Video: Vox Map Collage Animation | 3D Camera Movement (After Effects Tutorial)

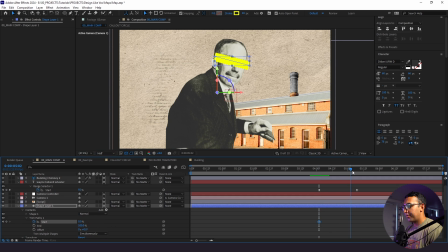[16:32]
So what I'm going to do is click keyframe for start, and then I'm going to go to our other keyframe here and bring this to 100. I'm going to click F9 to easy ease these keyframes. So as the name animates on, we see who's behind the mask.
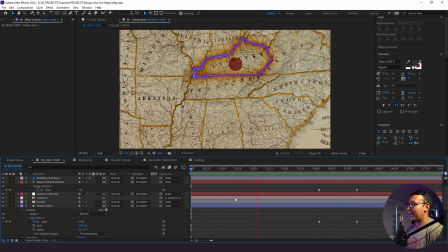[16:47]
Looks really cool. Here's what we have so far. I love the way this looks, but now it's time for my favorite part of the tutorial, the flare.
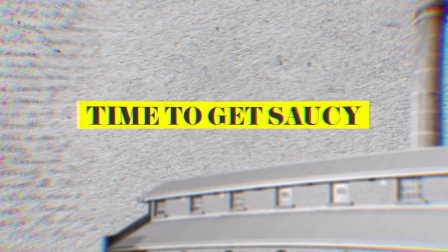[16:54]
Stick around because you're gonna like this. We're going to add an adjustment layer here.
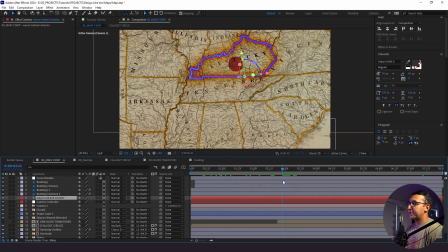[17:00]
If you ever used a camera before, especially a zoom lens, sometimes when you're zooming in really fast, it's originally focused on something and then it loses focus and then it catches focus again. That's called focus breathing. And we're gonna do a little bit of fake focus breathing here with this adjustment layer. So I'm going to add a camera lens blur,
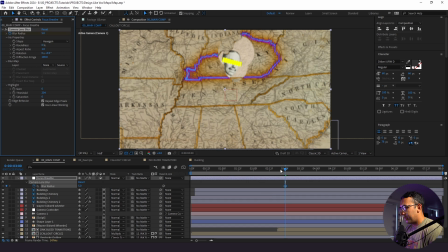[17:18]
and I'm going to set a keyframe here, and I'm aligning this as the camera's zooming in, as I just described.
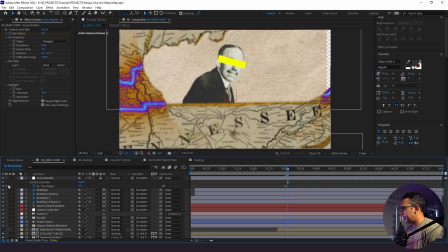[17:25]
We've set another keyframe.
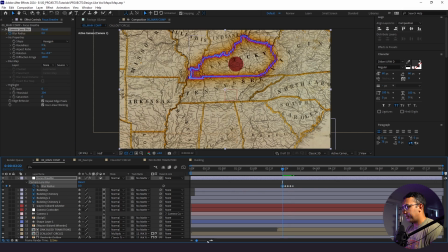And this is really fast. I might actually bring up these values just a little bit. So I'm going to make this 510. I'm gonna make this 2, let's say 4,
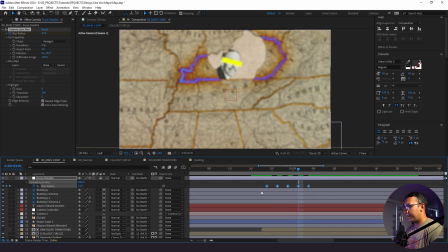[17:47]
make this 8, 12, and I'm going to drag these keyframes out a little bit too.
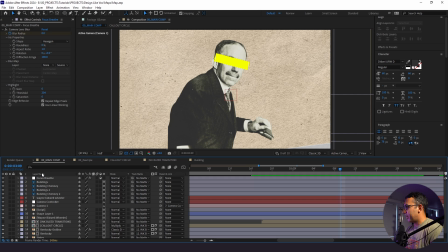[17:56]
That's the first piece of sauce. Second piece, we're going to add another adjustment layer. We're gonna call this posterize, because we need to add the posterize time effect. And there's different ways of going about this, but for this tutorial, we're just gonna slap this on top.
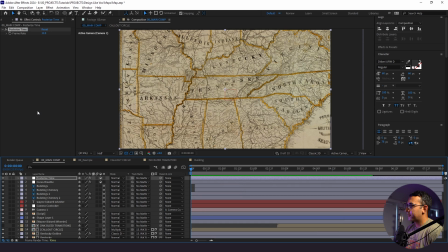[18:11]
All right, so adding this posterized time effect and changing the frame rate to 12 is gonna make everything look a lot more choppy. So here's what that looks like now. And this is more of that Vox style feel right here with that adding that effect right on top. All right, the last thing I wanna do is actually add a fog overlay just to create a little bit more depth.
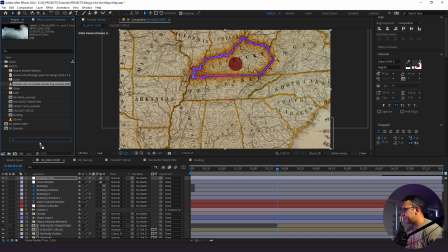[18:29]
So we have this dry ice here. I'm gonna make this 3D.
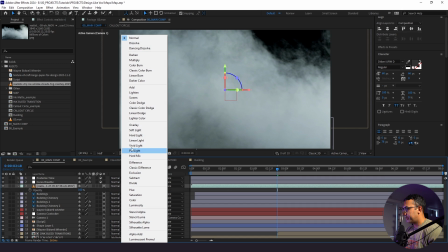[18:36]
We're gonna change the blend mode to screen.
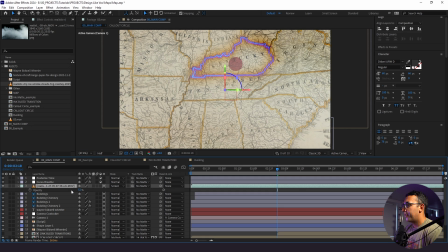[18:40]
And I'm gonna drop the opacity, and I wanna play around with the positioning of this because I only wanna see the fog where we see the states. Once we go through the states, I don't wanna see the fog anymore.
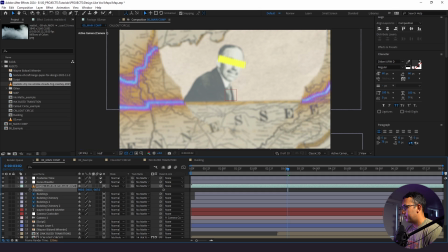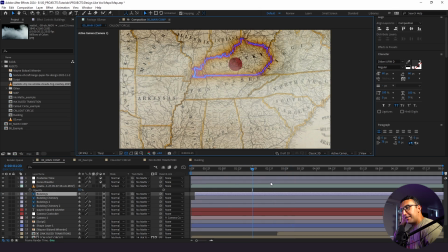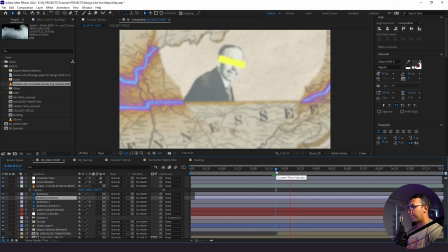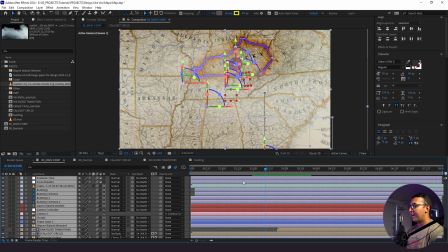[19:04]
Next thing we want to do is highlight everything, add motion blur. I always like to do that at the end because adding this will slow down the render time of your machine.
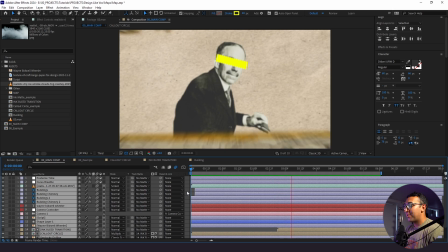[19:13]
All right, and with that being said, this is how you make a Vox-style map collage animation using Adobe After Effects. Let me know what you think in the comments about today's tutorial. Thanks for watching and stay creative.